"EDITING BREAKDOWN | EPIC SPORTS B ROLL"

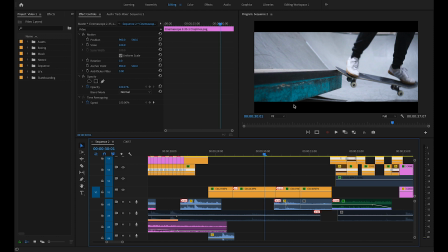(29:21)
Now, obviously, skateboarding is a really interesting thing because, like, it's not like you can just learn something and do it every time. Now, like, sometimes you might be having a bad day where you can't land a tray flip, or you can't land a backside flip or something like that. And so this is the same thing where Jake, he actually did some really good backside tail slides, and then for this one, which was the best shot we got, he actually didn't pop out as how he wanted to.
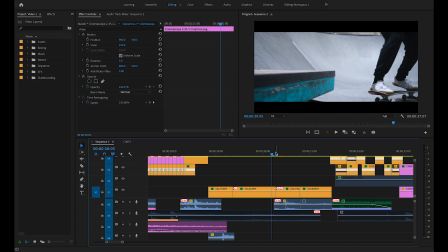(29:41)
He actually wanted to film it again, but in terms of like how much time we had and all that stuff, we couldn't film it again.
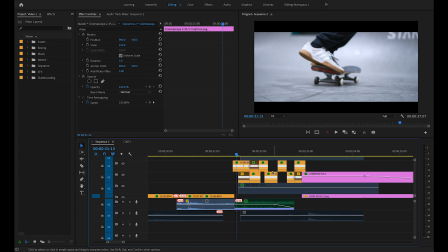(29:46)
And then as we go to this, this is the part that you guys actually found the most interesting. Jake's doing a tray flip.
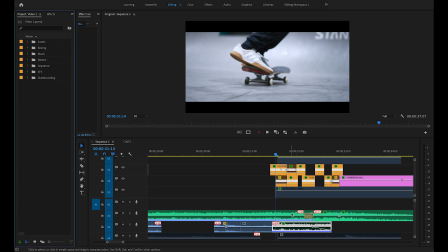(29:50)
Now the beats of the track are actually doing beats as we're going into this tray flip.
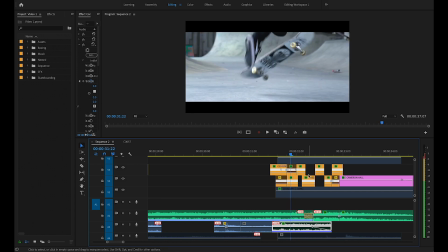(29:55)
So every time it changes like this, that is the beat of the song changing to the beat of the song. And so the way I film this, if I show you the original clip,
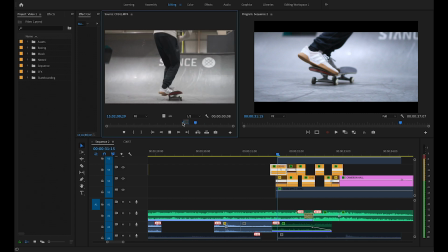(30:02)
you can see this is the original, just like that, nice and clean tray.
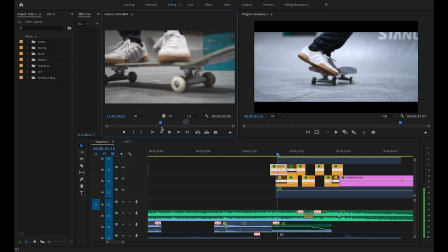(30:07)
And then actually, if we go back in this track, you can actually see that this is the clip from the beginning of the skateboarding section.
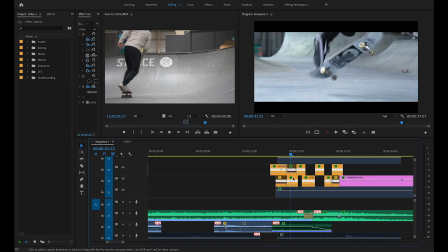(30:14)
And I took it from this last clip, which is pretty cool. So that's the original. And then here's me doing the exact same trick 2 years ago, which I remember that I actually filmed this.
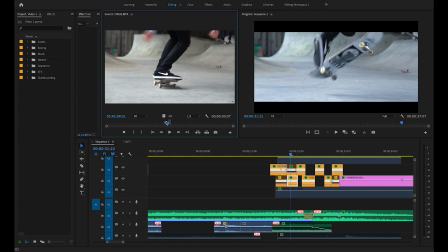(30:23)
And luckily, it's kind of from the same angle. Now, it's not from the exact same angle, but it is kind of from this angle. So that's me doing the tray. Let's just keep watching that because it's so awesome. And then if we put it in slow-mo a little bit, you can see that it's like that. So yeah, one more time. Very nice. And yeah, so I literally just marked these clips up.
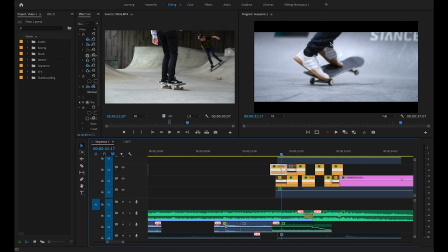(30:43)
Now, something that's really interesting is this clip of Jake is actually filmed at 100 frames per second. And this clip of me is filmed at 50 frames per second. So each time I cut it, obviously this me actually moves faster than what Jake does.
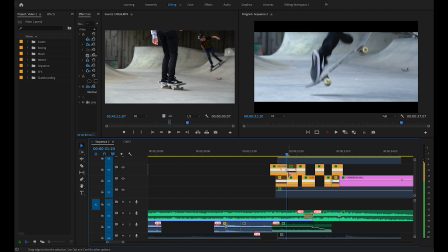(30:56)
So the way I had to do it was I had to do Jake and then I had to cut this at the right time. So if you look, the boards actually match up fairly evenly if you go between them. Now my board would actually be spinning faster than Jake's, but the way we did it, because I actually cut back to Jake,
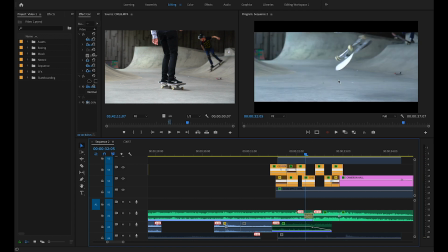(31:09)
it meant that I could actually go back and retime my clip so that my clip actually pauses whilst Jake's plays, and that means that the boards can line up again. So each time it cut away, I literally just redid like the framing of the track and like rewound it a little bit,
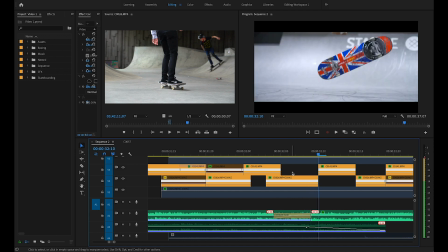(31:25)
and again you can see the boards are matching up perfectly there as well, which is pretty cool.
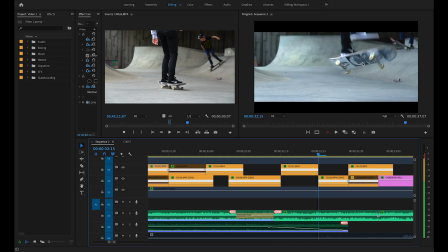(31:29)
And then as Jake's feet come down, my feet come down and catch the board, and then as I land, Jake actually lands, it's froze.
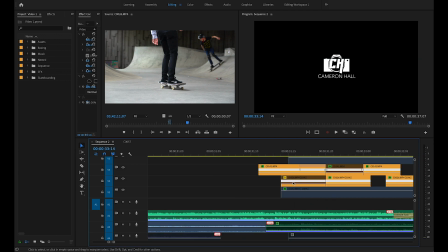(31:35)
Lastly, my logo. But for the music, you can see right here we've got a fade in the music.
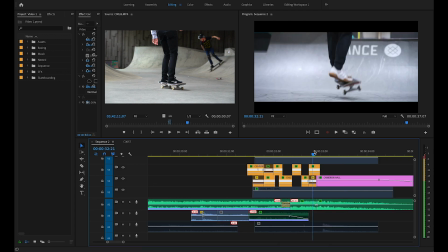(31:41)
Now one of the things that was actually really annoying was that I wanted the song to end here, but obviously the song didn't end here.
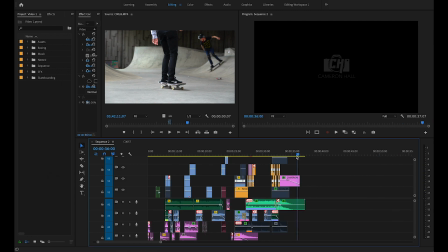(31:46)
The song actually goes way further along, so I needed it so that not only did the song end,
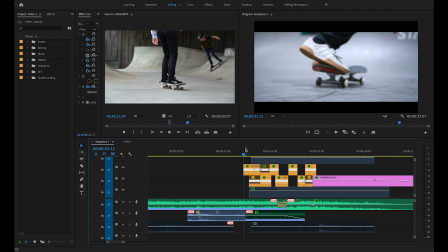(31:52)
but I needed it so that there was more beats to the skateboarding, because these beats that the skateboarding clips change on, there's only 3 beats in the original song.
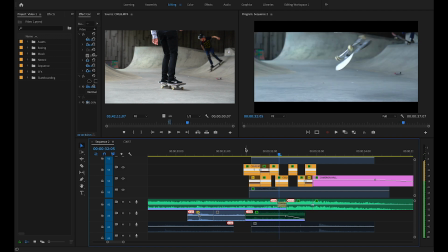(32:00)
So I had to duplicate the beats so that it happened multiple times with the skateboarding, but then also manage it so that the beats came in and then the song ended as well.
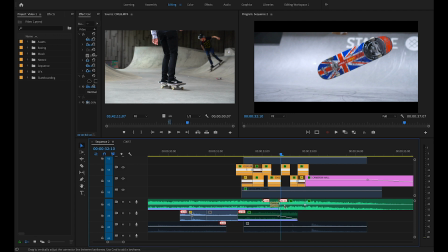(32:09)
So that was something that actually took me like maybe an hour to line these songs up correctly.
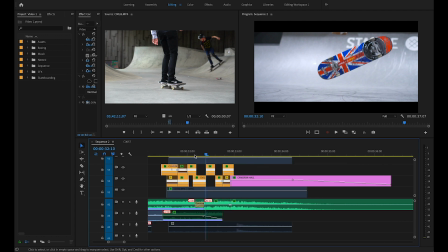(32:13)
So yeah, these things that seem really simple actually end up taking the longest amount of time. So yeah, that is pretty much it for the editing side of it.
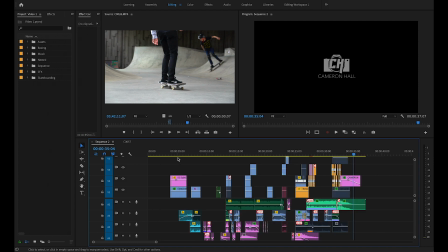(32:20)
The entire color grade, basically I just made all the clips look colder.
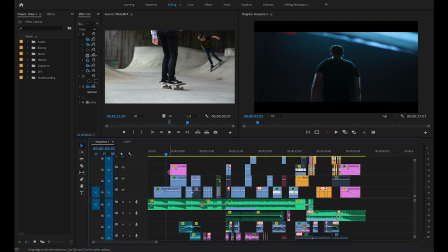(32:23)
I upped the sharpness to maybe 20, 30, or 40, or 50%. I upped the vibrancy to 20-ish.
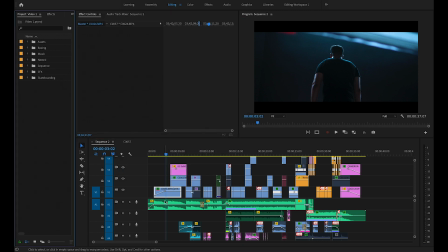(32:30)
So let's just get rid of this source monitor. I'll just give you a quick rundown of the color graded and everything.
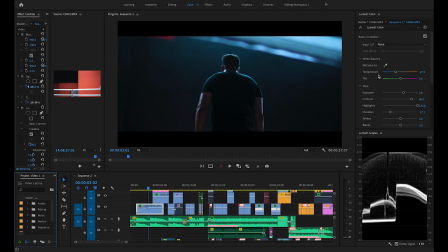(32:35)
So I actually use the color tab for this, so maybe if we go over to this we can see it a little bit better. So you can see right here we've got the screen nice and big.
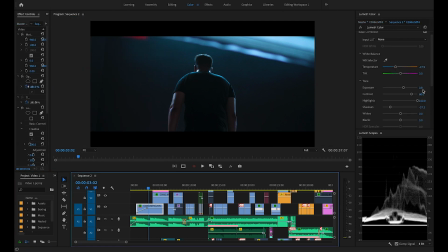(32:42)
Let's just get rid of this source monitor because we don't need it. Exposure is on 0.8. we've got the color just turned down to a random setting. Usually Sony cameras actually depict a little bit more of a green tint, but for this shot you couldn't really see it, so I left the tint between the green and the magenta, just sort of like normal, whatever the default is in the middle.
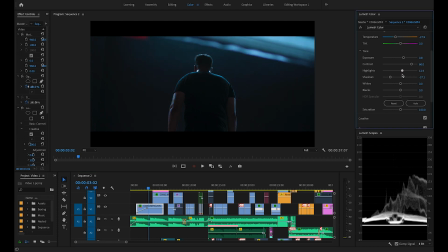(32:59)
Highlights, as you can see, are boosted up to 100, because if you turn it down, I wanted that really sharp white look on his shoulders, and the only way to get that was to boost that to 100. I'm surprised I didn't actually boost the saturation, which I'm quite surprised at. I don't know why I didn't do that, but if you go to creative, you can see that I've upped the sharpness to 30, and then you can see I've got the vibrance at 60,
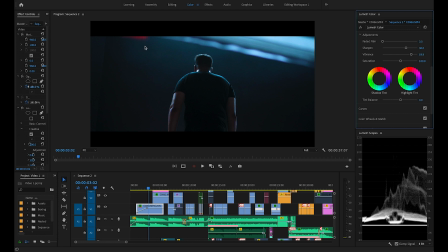(33:18)
which especially in this project, the vibrance actually just separates the red from the blue, from the black, from the white, so that was pretty cool. And then for curves, why isn't there any curves? There should be curves. I'm very confused. I don't know why there's no curves.